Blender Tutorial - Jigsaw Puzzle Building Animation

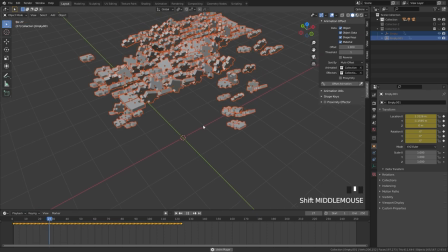742s
Now what happens is it's going to use those empties that we just created. You can see the bottom right and the top left.
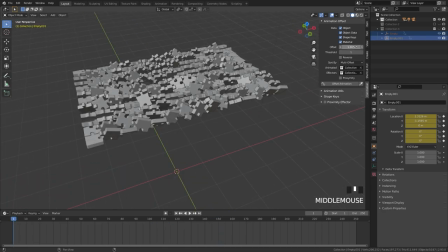748s
It's going to offset them that way. Up on the top, we have two different values here, the offset and the threshold.
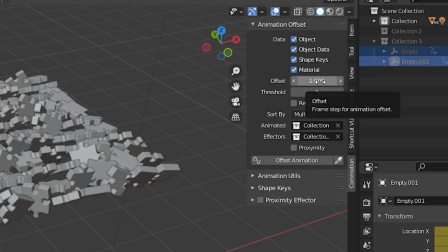754s
The offset is how many frames it will offset per object.
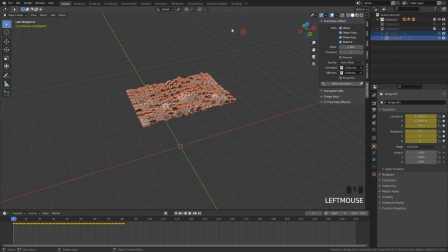756s
For example, if I bring this up to a value of 2, instead of every single frame, it's going to offset every single object by 2 frames.
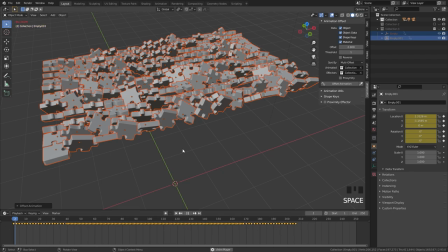763s
So if I click on this, it's going to double the amount of frames that we have. And it's going to look something like this.
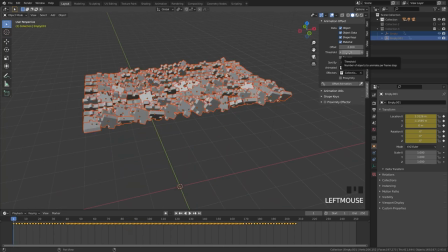769s
The threshold amount controls how many objects are going to be offset. So if I bring this up to a value of 5, there's going to be 5 objects moving at the same time, then it's going to take another 5, move those at the same time, and offset them that way. So if I set this down to 1 and then I'll click animate offset, we have a lot of objects moving at the same time, as you can see.
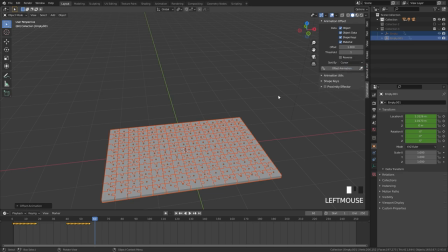789s
For this animation, I'm going to select the cursor and I'm going to leave the cursor at the center of the world.
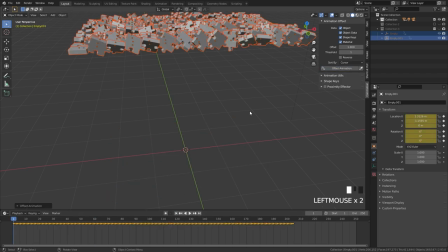794s
Then we'll restart the animation and click offset. As you can see, this is looking really, really cool.
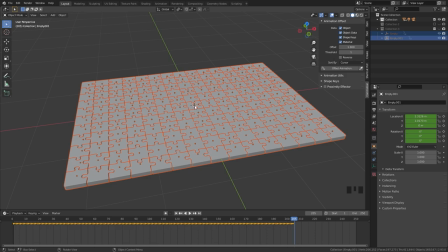800s
One final thing that I'll do in this tutorial is I'll take the middle piece and then move that to the end of the animation so that one is actually the last one that gets placed.
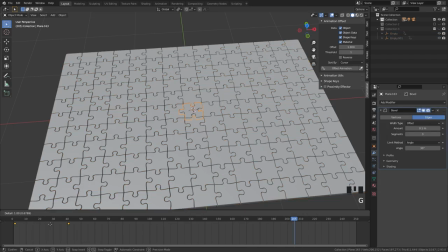809s
To do this, select the middle piece and grab those keyframes and then move them all the way to the end of the animation, frame 205.
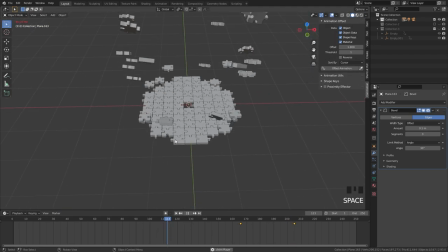817s
Now what happens is if we restart and then we play this, you can see the middle piece is there.
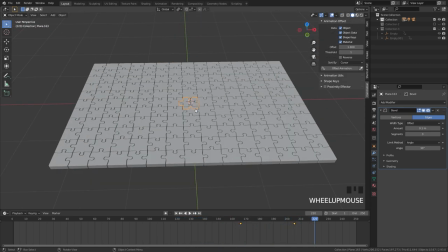822s
Once it's completed, the last piece is that middle and it looks a lot more satisfying.
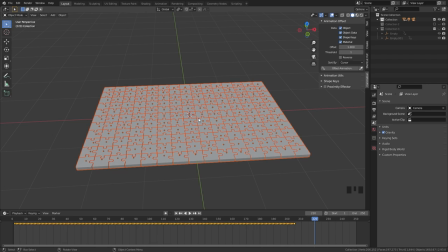827s
Another really cool feature that you can do with this animation is you can change the interpolation mode of these keyframes. You can do this very easily by box selecting every single one of them and pressing T and then selecting the one that you want. For example, the bounce interpolation has a really cool effect.
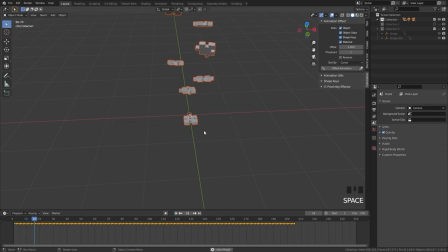843s
If we select that one, I'll restart our animation and play it, we can see this is the effect that we're getting.
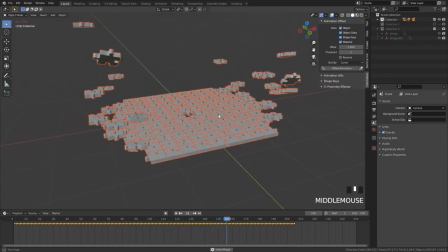849s
The pieces are bouncing as they land on the ground. The constant one will give a cool effect as well.
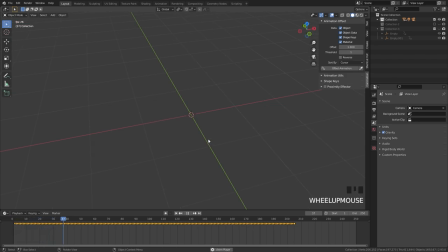855s
It's almost like a time lapse of the pieces being built. The one that we'll be using in this tutorial is the Bezier interpolation because I think it looks really nice with the smooth transitions. And then finally, the last step is just to create a scene around this.
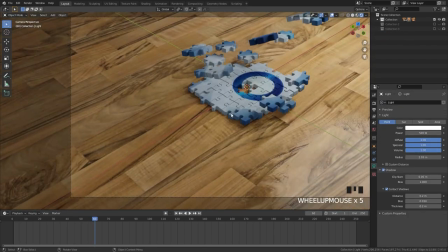870s
You can add some lighting, add in a plane with a texture, and then render this out into an animation.
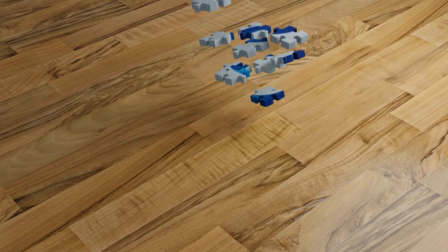876s
But there you go. Thank you very much for watching this tutorial. If you learned something new or created your own animation, make sure to send it to me on Instagram at blendermadeeasy.
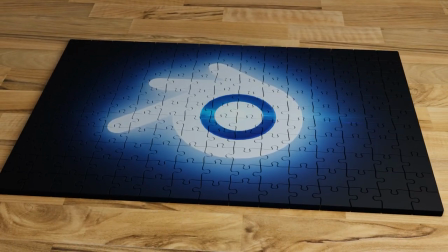885s
If you're new here, consider clicking that subscribe button because I create Blender tutorials all the time. Thanks again for watching, and I will see you in the next one.